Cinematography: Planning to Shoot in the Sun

Hello, hi, new-hoo, and welcome back. I'm wearing shades today because I'm going to be talking about shooting outside in the sun. And not so much about how to diffuse sunlight or how to bounce sunlight, but more specifically, how to plan your shots throughout the day of a project as the sun moves throughout the sky. Because at 10 o'clock in the morning, you may set up a beautiful shot, and if you still need to be doing that shot 2 hours later at noon, right before lunch, the sun has moved, and your shot's probably looking different now, if not bad. Pardon me with just this quick little edit to say, because I always forget, please hit the subscribe button to come back for more and to be alerted when new content comes out. Thanks very much. So you have to know where the sun is, you have to know where it's going to be moving, and you have to plan your shots based on that. And by way of an example, I'm going to play a quick little clip that I put together. I just went out into some pine forests with a couple of friends and shot a video for this. And we're going to watch it one time. It's 20 to 30 seconds long, I think. And then I'm going to play it again and talk about how I planned the shots, why the shots are, why the camera's facing the way the camera's facing, why the talent is moving where the talent's moving, and I hope that it helps you. So let's get into the video.
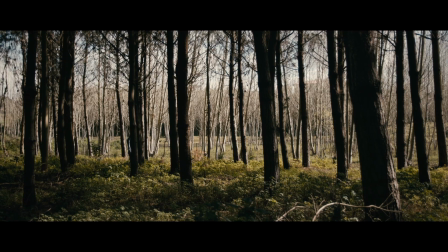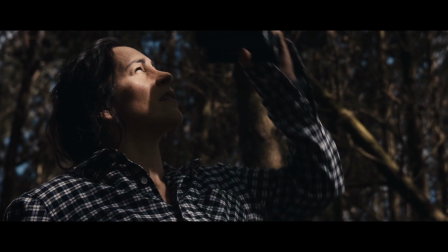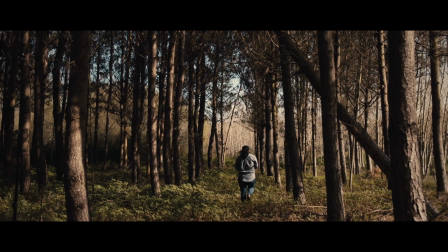Okay, so like I mentioned, this is a short video, but I think there's some things we can learn from it. The first thing that we can learn is that I am not a graphics guy. I just threw this, I don't know, this is Arial font on here or something, just to give it an opening. All right, let's get into it. So here we go. Okay, these shots here, these shots of her walking, these were actually filmed last,
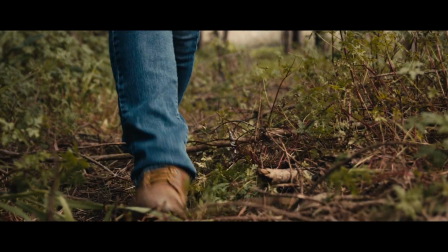and you probably noticed that it was a sunny day when we got there.
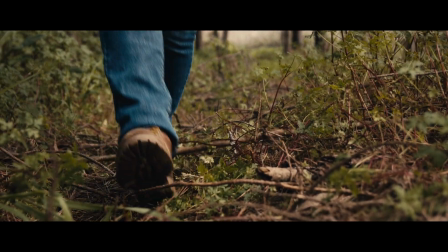But this day was a case where when we started shooting, it was sunny, and then by the time we were done, it was mostly cloudy.
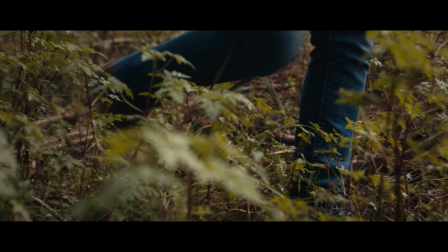And I thought to myself, I just want some cutaway shots for this. So I did these very simple shots. The sun is to her right, so you still get a nice shadow on the back of her leg, and some brightness to the front. And the foliage, you know, has a little bit of shadow and it's picking up some brilliance from the daylight.
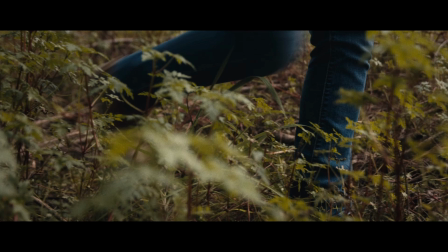And these were just, again, these were simple cutaway shots. I'm not using anything here like negative fill that I'm using in a couple later shots.
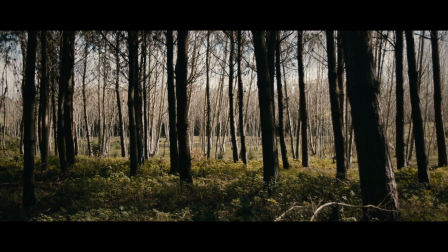Nothing like that, just very straight, easy shots. Okay, so here's the first big shot, and this is a really nice wide shot just to show the audience where we are.
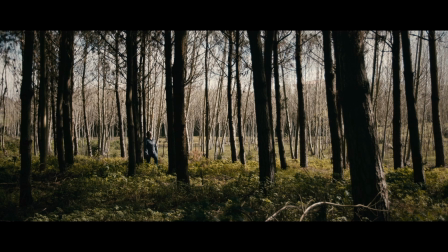And we're obviously in some kind of forest. And the really cool thing about this to me is that there's almost a natural vignette happening. So if you look at the bottom of the image, right by camera, you know, it's a lot of the green fern area has darkness in it. And then up on top, you have the branches from the pine trees, and they have some darkness up there.
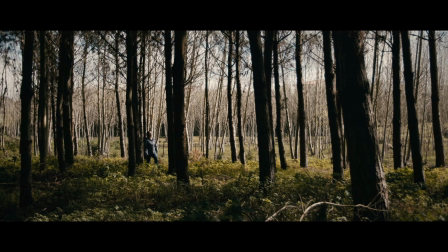And then in the background, which was a happy accident, in the background you have these white, I think, birch trees with not a lot of leaves on them. And so the sun is just really coming down and radiating through those trees, which is nice. And of course, the talent is also walking in sun.
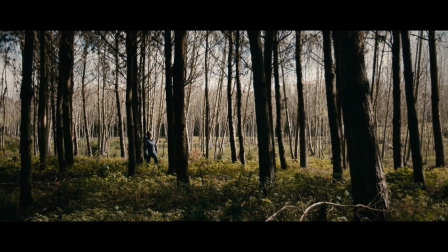So on the top and bottom, you have nice shadowy areas. Then right in the middle of the screen, with the talent and the trees, you get this nice bright section. And I'm going to point out again that for all of these shots, you're going to see that we're keeping the sun on the right side of her. And usually the sun's going to be right around 3/4 angle to her,
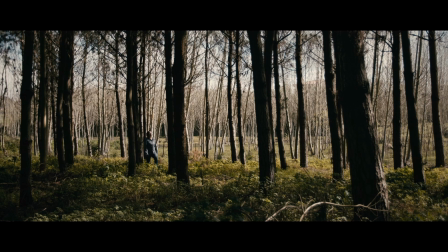meaning that you'll see most of the right side of her face, and then the camera side, you're going to see some shadow. And another thing that's important to notice here when you're shooting in sun, if you're shooting in a scene like this where there's a lot of shadows, you know, from tree branches, things like that, it's good to have the talent walking through pools of light.
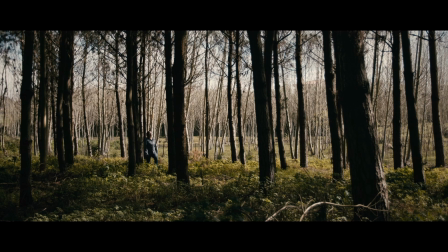So we consciously and specifically had her walk through an area where for the shot we were getting, there was going to be some good light on her face.
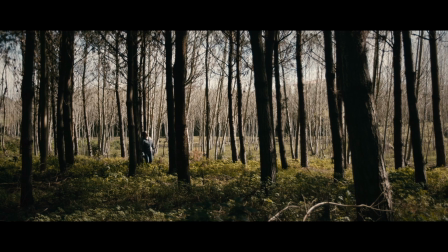And it's nice that she's walking in shadow, into light, out of light into shadow, because it really gives a sense of movement. The camera's on a 4-foot dolly set up in the woods, and that also gives us a sense of movement. The shot here was, I think, at 35 millimeter, and then for the next shot, the same exact setup for the next shot.
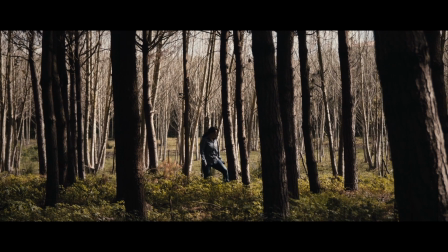And right here, we went to a 50 millimeter, just for a closer look.
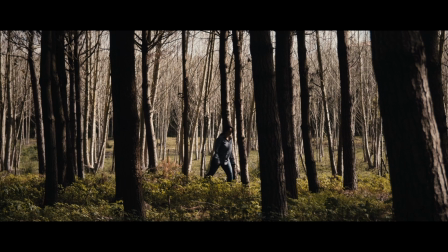We're still on the 4-foot dolly. And because this shot was done directly after the previous shot, there was no need to change camera, angle, or anything. We just had her walk in the same direction, sun on her right. And on the pine trees, you have nice little dollops of sun here and there, nice shadows on the backside.
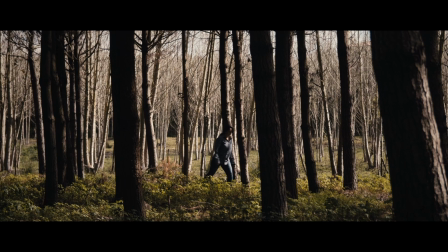And the same with the birch trees. The birch trees are back there kind of glowing with the sunlight on their white bark, and then you've got the shadow side of them. So this gives a nice sense of depth to the picture, the fact that we're able to capture these shadows and this light mixed together. Now, if I had taken the camera,
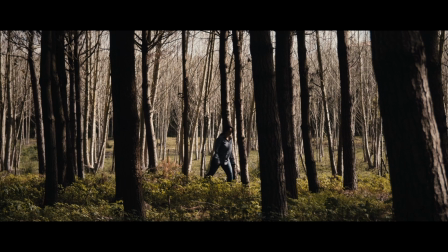if I'd left the talent right where she is and I moved the camera to the right of where I am right now, so that I was pointing directly at her, it wouldn't be as dramatic because the sun would be hitting things more directly and there wouldn't be all these nice shadows.
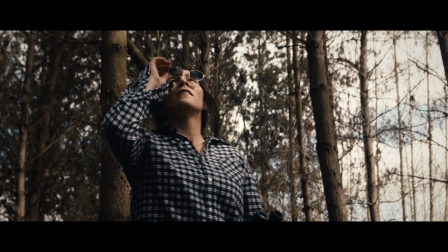Here I mentioned that the day was starting to get cloudy, and you can definitely see it. You can see clouds in the sky back there, and we waited. You know, we thought, well, maybe we're going to get another break of sun coming up here so we can finish this thing out. But it didn't happen soon enough, and I was getting antsy, so I said, let's just shoot it.
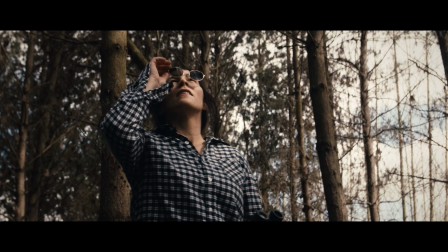And what I did was I changed the color balance on the camera to make up for the fact that now instead of, you know, daylight coming and hitting her, cloud light was coming to hit her. And then in post-production, just to, you know, be absolutely certain, I made sure that her skin tones and her shirt tones matched the shots where she's in the sun.
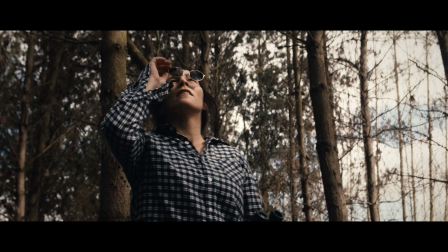And I'm not a post-production master, but it comes pretty close. And I think that these scenes, the sunny scenes and this cloud scene, really patch together nicely. Keep in mind here that now the sun is still on her right side, still at about 3/4 on her far side, away from camera.
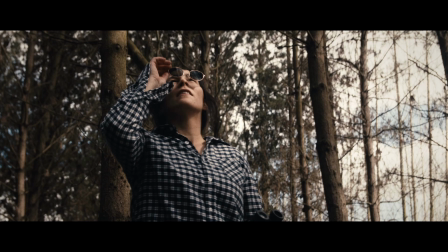And there is a negative fill to camera left, so over by the pine trees, just out of camera range. And that was to give a little bit of depth, so the shadow side of her face has a bit more shadow on it.
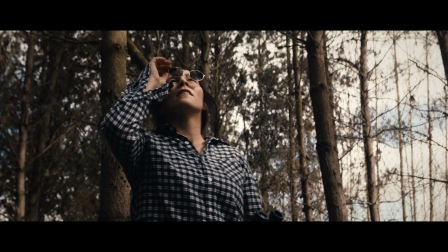And even though it was cloudy, you would still get light bouncing off those pine trees in the back and hitting the side of her face that's in shadow right now. And it would kind of give a green kind of tint, and I didn't want that. I just wanted nice clean shadows. For negative fill, I was just using like a duvetyn curtain kind of thing on a goalpost.
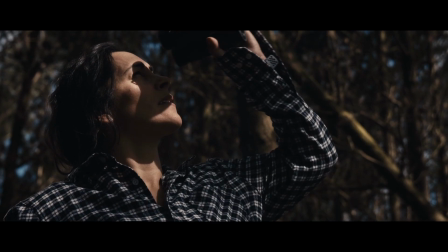It was really simple setup. And now you notice that we're back in sunlight, but her skin tone here,
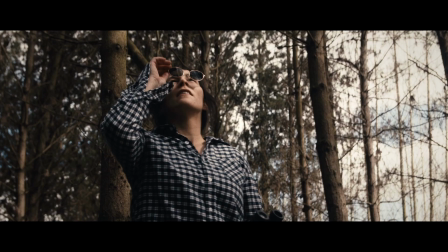and her skin tone here, and her shirt tone here, and her shirt tone here, pretty similar.
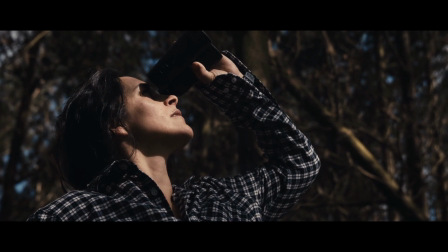So it's not so jarring. If you're looking for it, you're going to notice that we're going from cloud to sun, back to sun. But they do match together nicely. Now in this case, I just kept the camera in the same sort of position as this shot, but you'll notice that she's turned a little bit more.
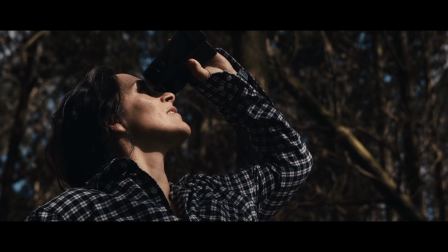And that's because I don't know why, I just wanted the profile of her, but you can see that the sun now is kind of mostly in front of her, but still to camera right. And I still have negative fill off to camera left. So behind her, I still have some negative fill.
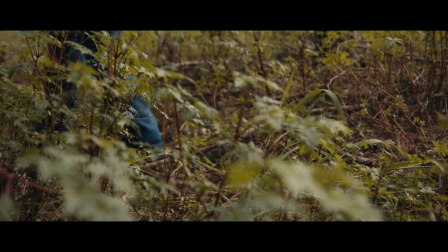Okay, here she's walking away, she accomplished her thing, and here she is.
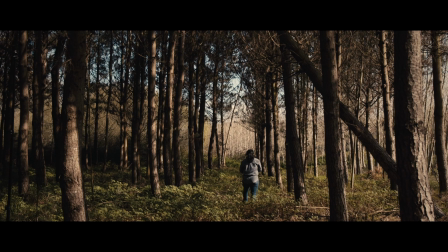And again, sun is still to her right. And again, look on the trees, and you have the shade side of the trees, and you have the bright side of the trees. And that's the consistency I was looking for. I want to look at this one more time, and I'm going to have the shots in order they were shot to kind of illustrate a little bit more how we moved things around and kept the sun on the right side of everything to keep some consistency.